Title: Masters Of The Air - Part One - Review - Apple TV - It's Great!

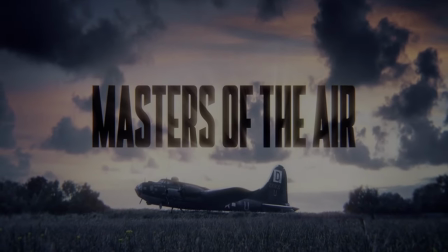0s
Masters of the Air tells the true story of the 100th Bomb Group flying their B-17 Flying Fortresses during World War II.
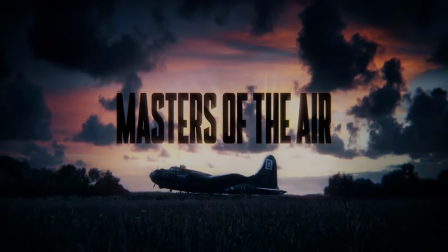7s
It is a follow-up to one of my all-time favourite TV shows, Band of Brothers.
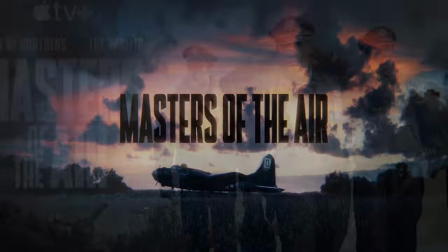12s
9 episodes will be available on Apple TV starting January 26, 2024 with Parts 1 and 2,
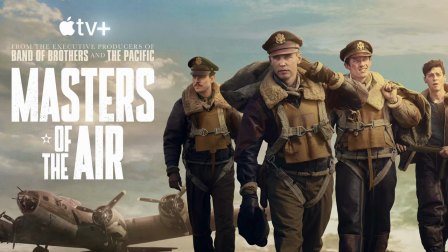18s
continuing weekly until the conclusion with Part 9 on March 15th.
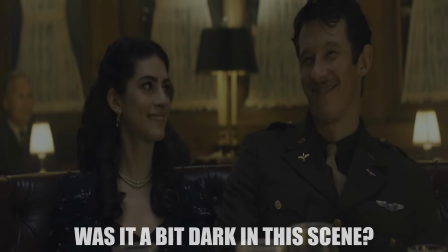23s
Episode 1 begins with Major Gail Buck Cleven and John Bucky Egan about to head to England to commence combat missions in the European theatre.
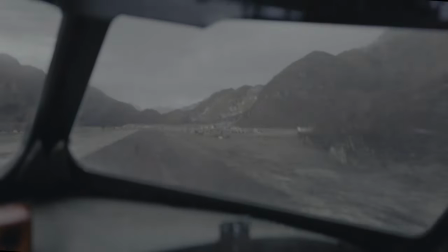32s
Buck's first mission is to bring his plane and crew to England via Greenland to join the war effort.
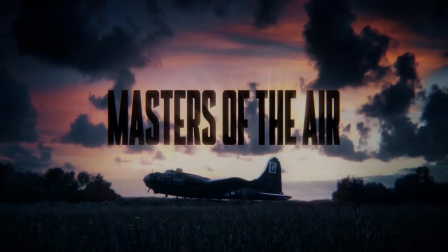37s
Here we are introduced to members of his 350th Squadron. I will say that Band of Brothers does a better job of introducing its main characters.
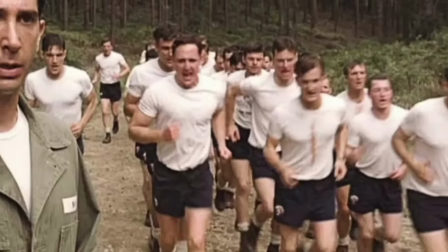45s
The paratrooper training at Camp Dakoa allowed us to get to know the men better, being able to identify them by body type, hair colour, facial features, etc.
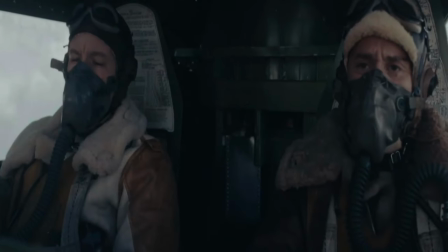54s
Masters of the Air has everyone rugged up in thick sheepskin bomber jackets and wearing hats and helmets for most of its opening.
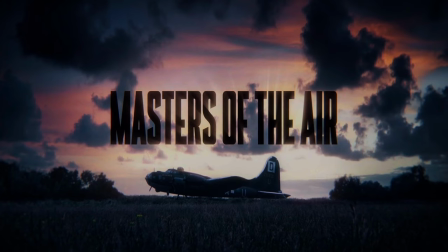61s
Maybe the easy ID will come with future episodes, but right now, after one episode, it is difficult to tell the men apart.
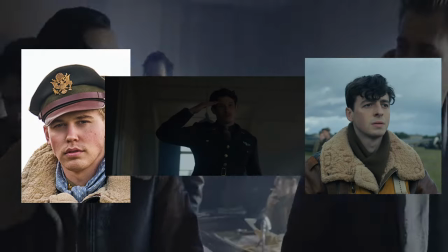68s
So at this point, I'm familiar with Buck, Bucky, and Croz, the narrator and navigation officer who can't keep his lunch down.
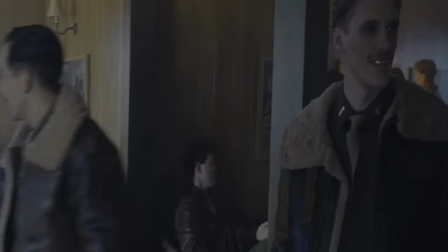75s
As far as I can tell, there's 11 men per plane, so I have a long way to go before I recognise all the crew.
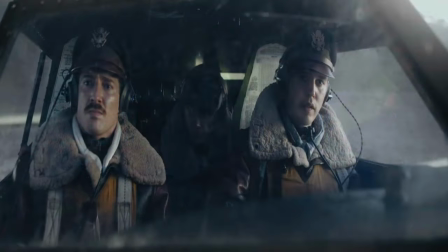83s
I believe there's a pilot, a co-pilot, a navigation officer, a radio officer,
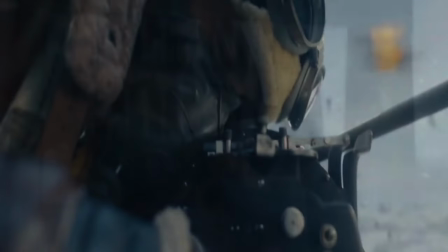88s
an engineer, a bombardier, a tail gunner, a ball gunner, and a pair of waist gunners.
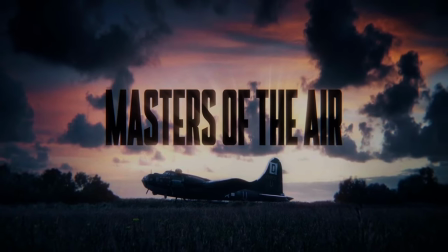94s
I also had to put subtitles on as the voices got lost in the mix a lot of the time.
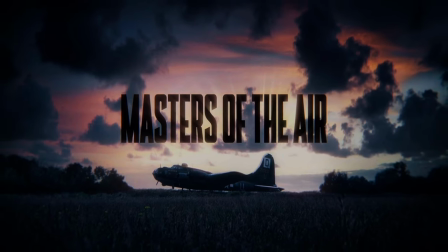99s
I know, I can talk right. Bucky is the company air exec and seems to be a bit of a loose cannon.
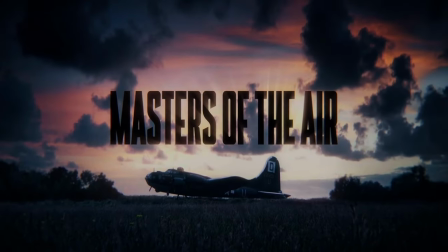105s
He broke a narwhal tooth in a bar in Greenland, bet that a man with Down syndrome can hit an apple on his head with a dart,
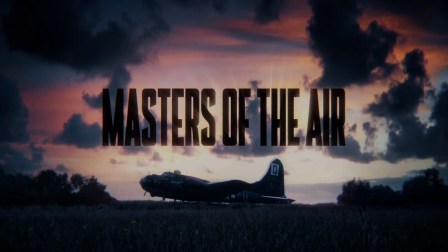112s
and his CO doesn't like the way he runs his company. That bit with the darts and the winning bikes?
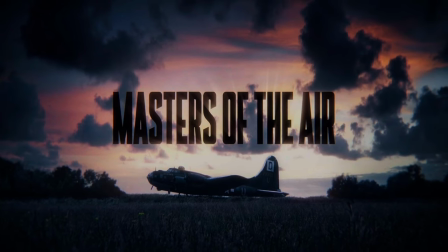118s
Did anyone catch what Bucky's wager was? All I heard was he gets 2 bikes if he wins.
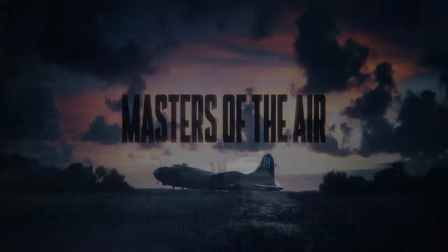124s
Then we cut to him smooching some bird for 10 seconds, and next thing he's riding a bike in the rain singing poorly.
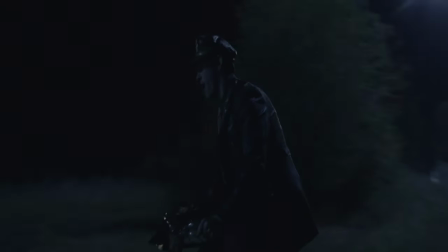131s
That was a strange editing choice.
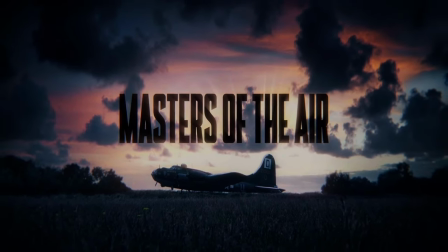133s
So Croz is so distracted from his air sickness that he accidentally sends his plane over France before the pilot can steer back on course for England.
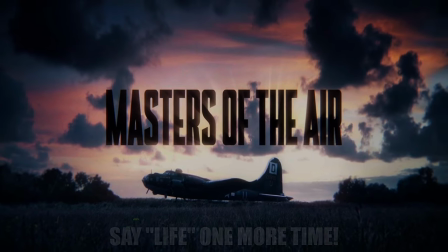142s
It's a nice little peek into the life of a World War II bomber crew's life. I didn't know where the limit was before he needed a mask.
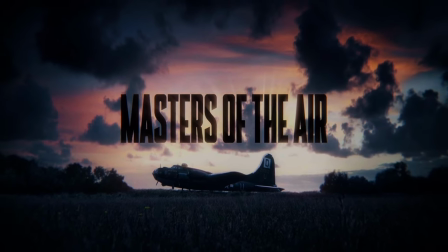150s
Now I know it's 10,000 feet. The sets and costumes both look great.
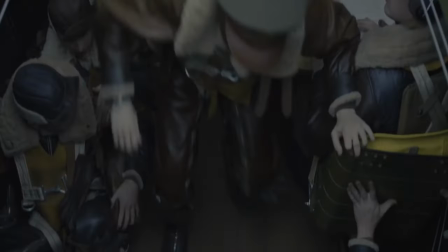155s
I love the interior shots within the bombers as there is so much detail and it really shows how uncomfortable those planes were.
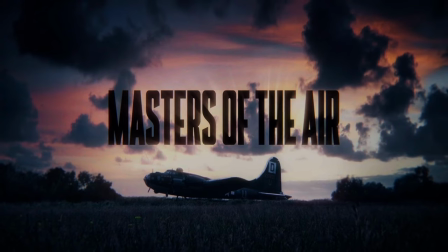162s
They were basically a flying tin can. The effects work is also very good.
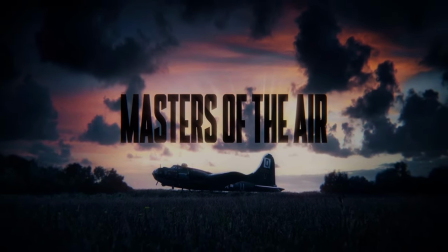167s
During the emergency landing,
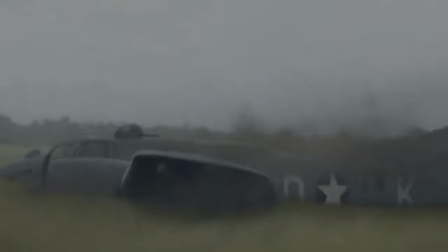169s
it almost looked real and allowed you to share the uncertainty that the crew experienced as the plane belly flopped into the grassy field,
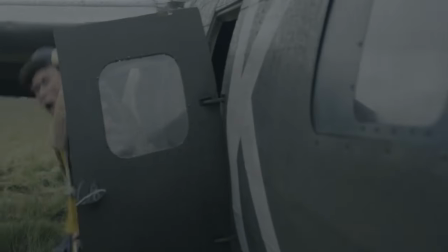177s
with sod flying everywhere. This added to the tension as the crew had to immediately evacuate in case of an explosion or fire.
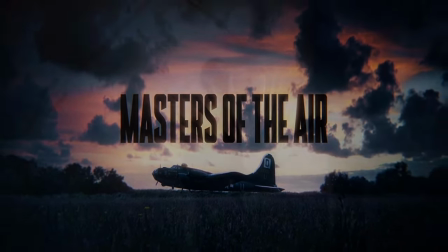184s
One thing the show seems to be missing is any kind of voiceover to explain why certain Air Force operating procedures are bad news.
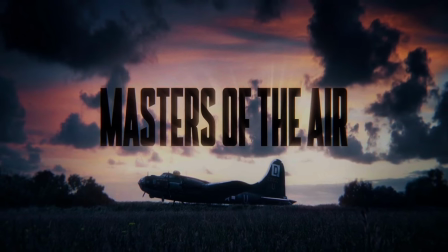192s
For example, in their first combat mission, they are told that they will be in the Lolo or Tail End Charlie position.
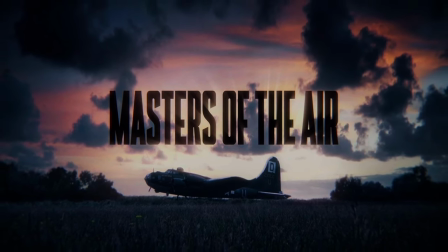200s
I have no idea what that is and why it's bad. I can guess that low means you're closer to the ground for flak fire,
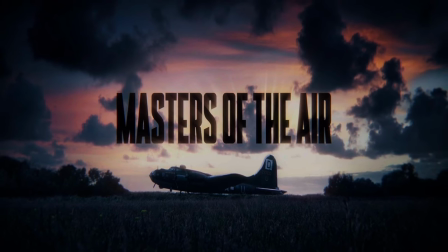208s
and tail end means that there's no one watching your back, but I don't know if that's correct.
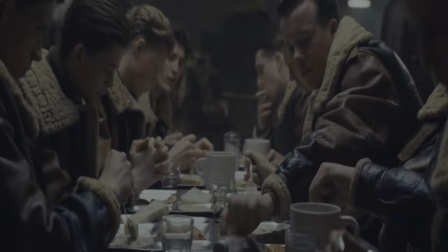214s
I like the element of superstition among the crew. So far, we've had someone spilling the salt and throwing the salt over their shoulder, and the lucky juice.
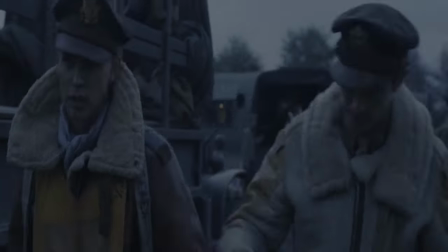223s
What is that? A $2 bill? They even had a guy saying prayers.
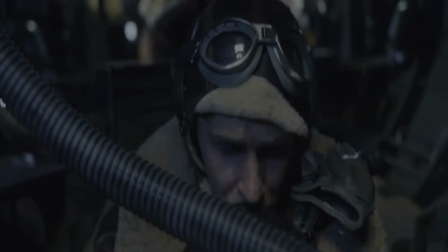228s
How quaint. Watching the startup sequence for these old planes was also fascinating.
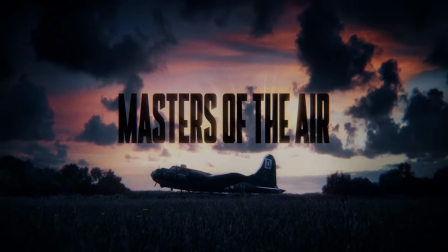233s
I wonder how different they are from modern planes. Flying through the flak fire was pretty daunting.
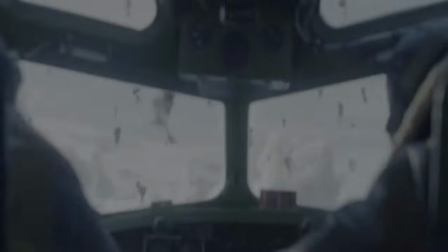239s
It makes me wonder how these guys managed to keep their composure. I would be filling my pants almost immediately.
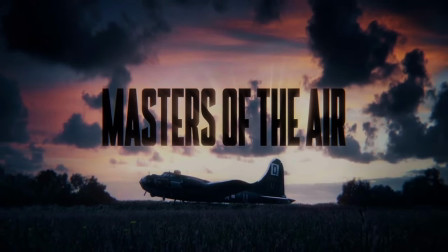246s
You really are just putting yourself in fate's hands.